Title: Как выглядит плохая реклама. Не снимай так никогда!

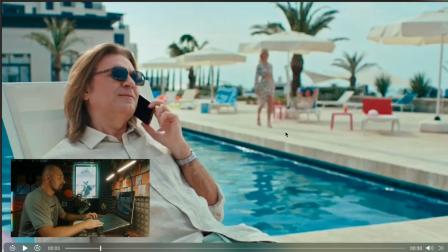Идет девушка в платье, понятно, почему ее не засунули сюда в купальнике, лежит один человек. но в общем ощущение что особо место популярностью не пользуется то есть прям супер пусто и на самом деле это основная претензия к ролику
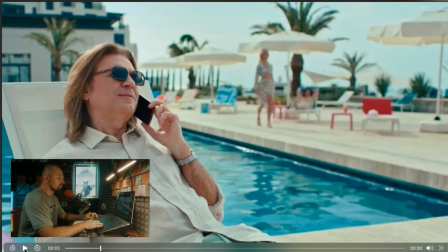это игра актеров и супер пустота ну к бурунову никаких по игре претензий быть не может он везде в принципе такой какой он есть во всех
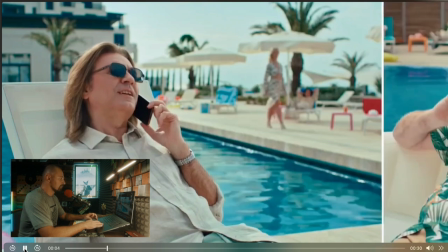практически ролях а
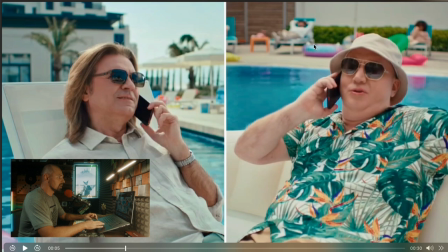вот здесь тоже собственно обратим внимание на задний план то же самое люди лежат загорают на шезлонгах просто
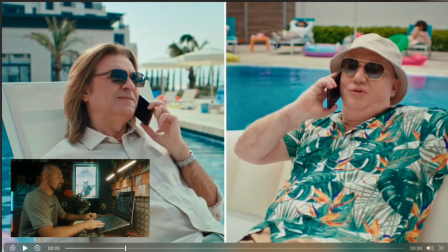в полностью одетой в штаны накидали художники постановщики типа значит для заполнения кадр каких-то кругов но в целом опять что там что тут
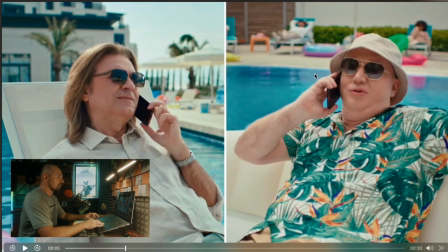смотрится пусто но уже когда это поле экран когда у нас не полностью 16 на 9 а вот здесь маленький экран и здесь маленький экран в принципе вот этот кадр смотрится более-менее так вот
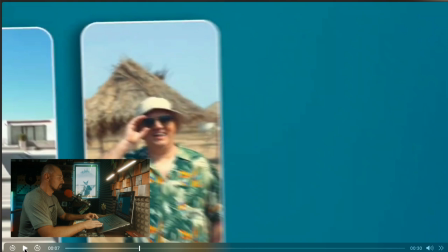этот наезд это прям супер дешевый наезд супер дешевая графика вот
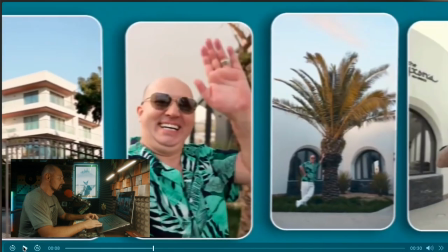вся жесть и если посмотреть на те видео которые
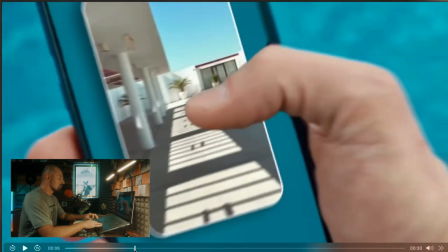здесь он показывает посмотри горит у меня здесь круто начинаем вот с этого кадра посмотрел мне здесь круто вот это
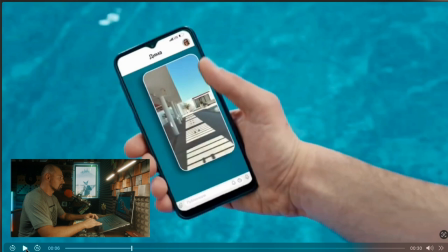вот показываю пока показная рука абсолютно не живая значит
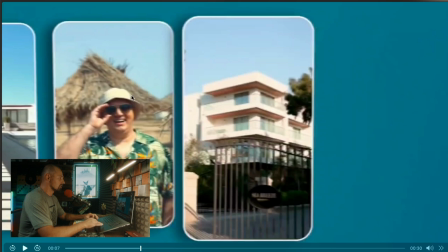что вот это за хибара не ясно вообще то есть не создается впечатление что на этой фотографии действительно круто а вот это такое вот этот кадр где вот это здание ощущение что это какой-то африканский не знаю
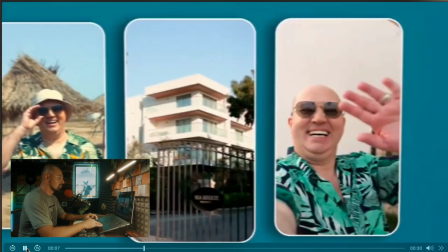менюст конце концов то есть что-то за забором не очень красивый кадр и полностью
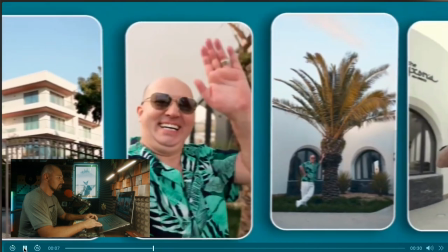на весь кадр бурунов непонятно тоже опять же что есть красиво с пальмой ну окей
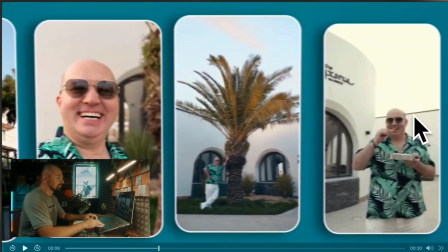ну собственно вот этот вот кадр где он находится чистит там все или
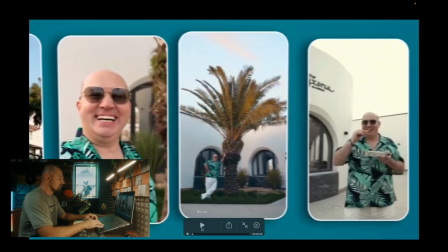есть что-то тоже собственно так себе поехали дальше опять
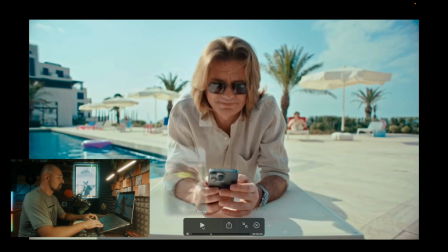маликов лежит на шезлонге блин в рубашке с часами здесь по кадру просто какая-то пустота ощущение от людей в этом ролике вообще нет жизни просто
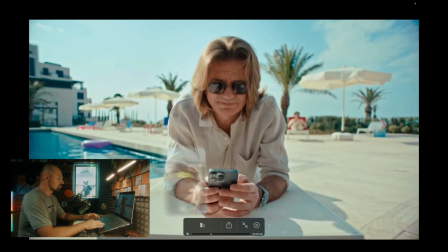нет жизни сюда вообще не хочется ты думаешь что туда приедешь и будет как знаете из такой город инополис из в одно время когда он еще не совсем был такой обжитой туда приезжаешь и там ощущение
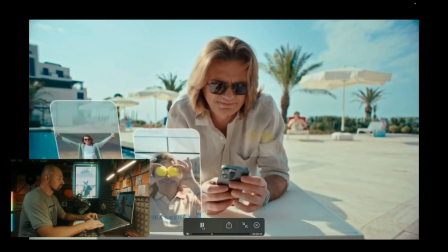ну как будто бы все вымерли тут тоже самое так разбираем супер красоту
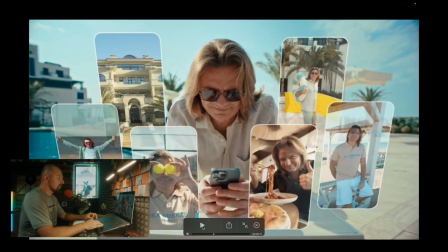фотографий что они хотели прорекламировать вот возьмем где маликов поднимает лапшу это просто трэш вот это вот как снимают еду не знаю самые рукожопые фотографа
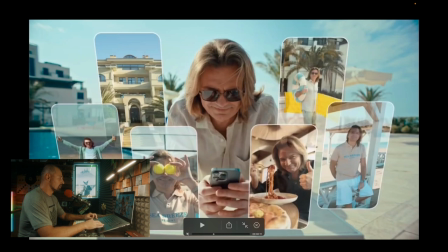собственно вот здесь два шарика показывает что у них есть теннис типа есть море это типа вот это все есть это зачем-то он с кругом здесь матрам зачем непонятно и круг и матрас ему вот в этой фотографии вопрос то есть если матрас дует то на всякий случай есть круг и просто сидит тоже
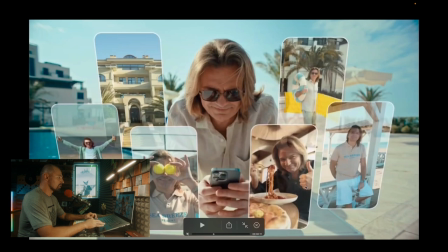на каких-то беседочках собственно ни одна фотография где круче он говорит не вызывает какого-то прямо хочу туда то есть вот по крайней мере на эти можно постараться так
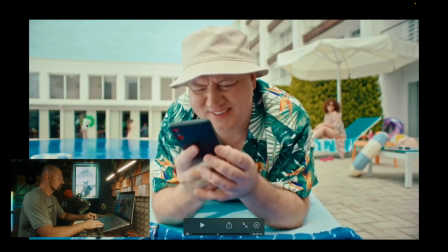дальше поехали вот эти люди прям явно и идут вместе на фоне и посмотрите внимательно вот здесь на фон размытый там идет мужик штанах в
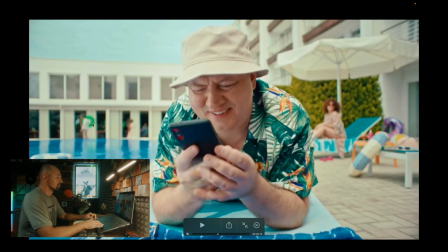рубашке из зеленым блин кругом то есть нет вообще не понятно и
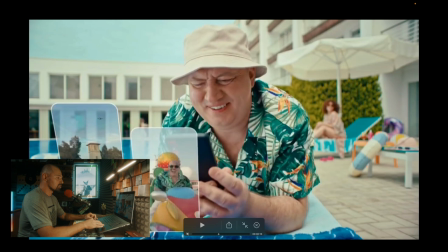сидит женщина которая пялит жопу бурунова так
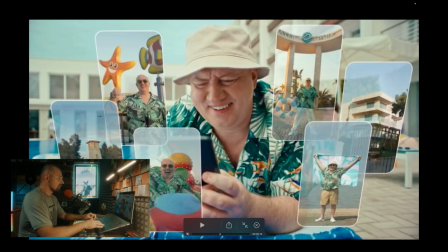поехали дальше рассматриваем фотографии окей есть какая-то там собственно посмотрите сами внимательно вот у вас эти фотографии вызывает ощущение что нужно ехать причем кстати круг я смотрю у него что там кругу маленького был что здесь один тот же и опять повторяется фотография вот здесь вот он уже
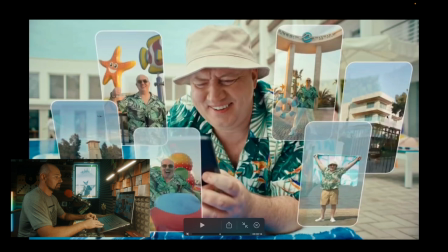эту фотку показывал то есть они сделали одну и ту же фотографию ну то есть делаешь рекламный ролик там за нормальные деньги за нормальный бюджет и ты в двух кадрах показываешь одну и ту же фотографию это что за прикол то есть
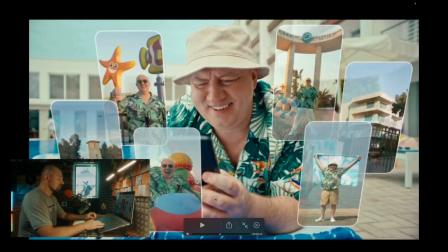как можно вообще так подходить к созданию продукта это я сейчас про видео которым они пытаются завлечь людей так
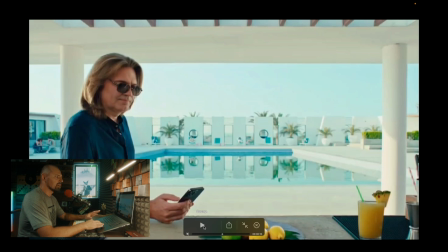а здесь вообще ну как бы все прекрасно красиво и такое ощущение что-то пытались сделать кадры красивого как бы интерьера но да получился такой сюрный пластиковый мир
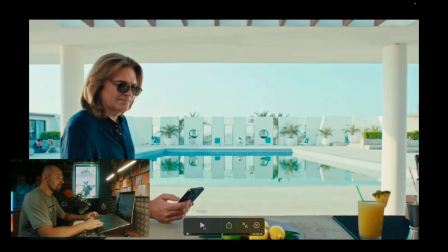практически из барби но без людей вот потому что вот эти два человека которые вот здесь обратите внимание сидят слева за маликовым в кадре что-то куда-то втыкают опять в рубашках штанах и во всем
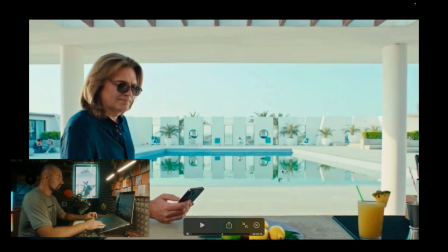остальном как бы ощущение южности и отдыха них вот не хватает какая-то лечебница вот прям вот напоминает лечебницу. Художники-постановщики здесь явно не постарались. Собственно, это сделает любой видеограф.
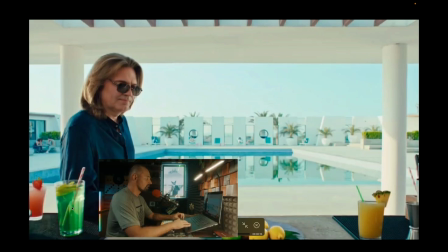Держа камеру в руках, он еще придумает, как что тут поставить. А наверняка вот за этот зеленый стаканчик и стаганчик с ананасом люди получили деньги.
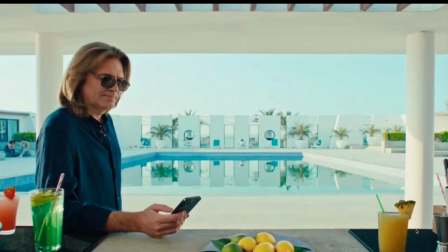Я говорю, вот это все, оно создает общее ощущение картинки, общее ощущение какой-то пластиковости, общее ощущение пустоты и того, что там делать нельзя вообще. никому не богатым не бедным секретный
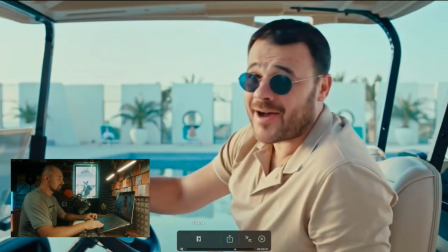местечко баронов красавчик везде так ну и собственно
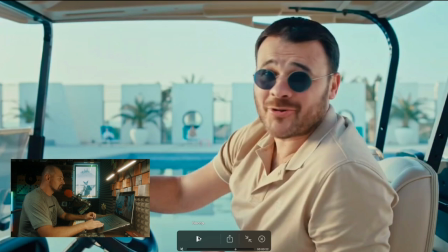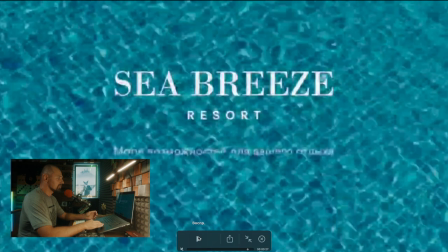эмин все сказать больше нечего вот финальный кадр сессия бриз
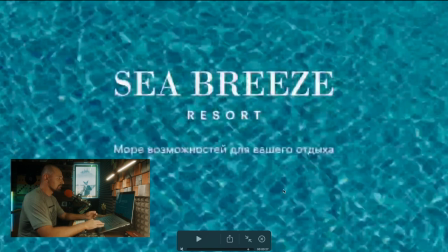собственный бассейн там это прямо в духе корпоративного такого стиля любого
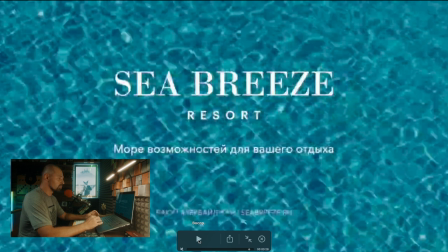отеля но если ты делаешь какую-то крутую штуку тебе нужно на фоне что-то иное например общий отлет к примеру ну давайте предположим что отель еще не достроен и не дали сделать этого
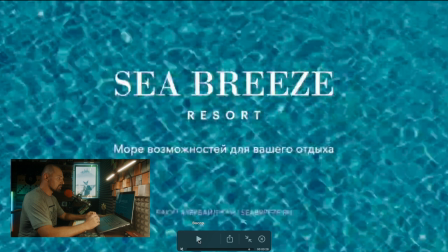общего отлета вот тогда надо по-другому как-то выходить они вышли просто каким-то непонятным фоном в любом случае
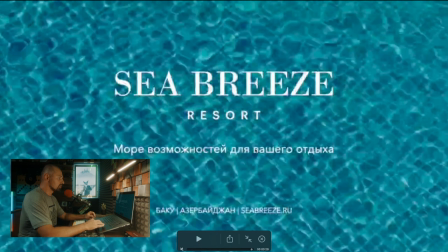это не вызывает никакого доверия вот этот шрифт норм ну шрифт который мир возможностей для вашего отдыха простите ребята шрифт еще из-за главные буквы то есть у них на финалке это называется пакшот значит
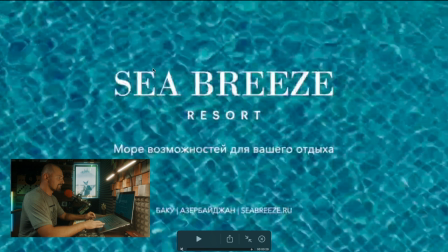у них вот такой шрифт идет с засечками где нет заглавной буквы дальше пишется и сорт по другим шрифтом это уже второй шрифт и без осечек и третий шрифт начинается значит заглавные буквы вот здесь вот море
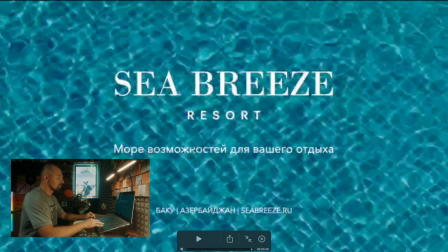до заглавные буквы и собственно даже пошел с маленькой буквы с маленьких букв все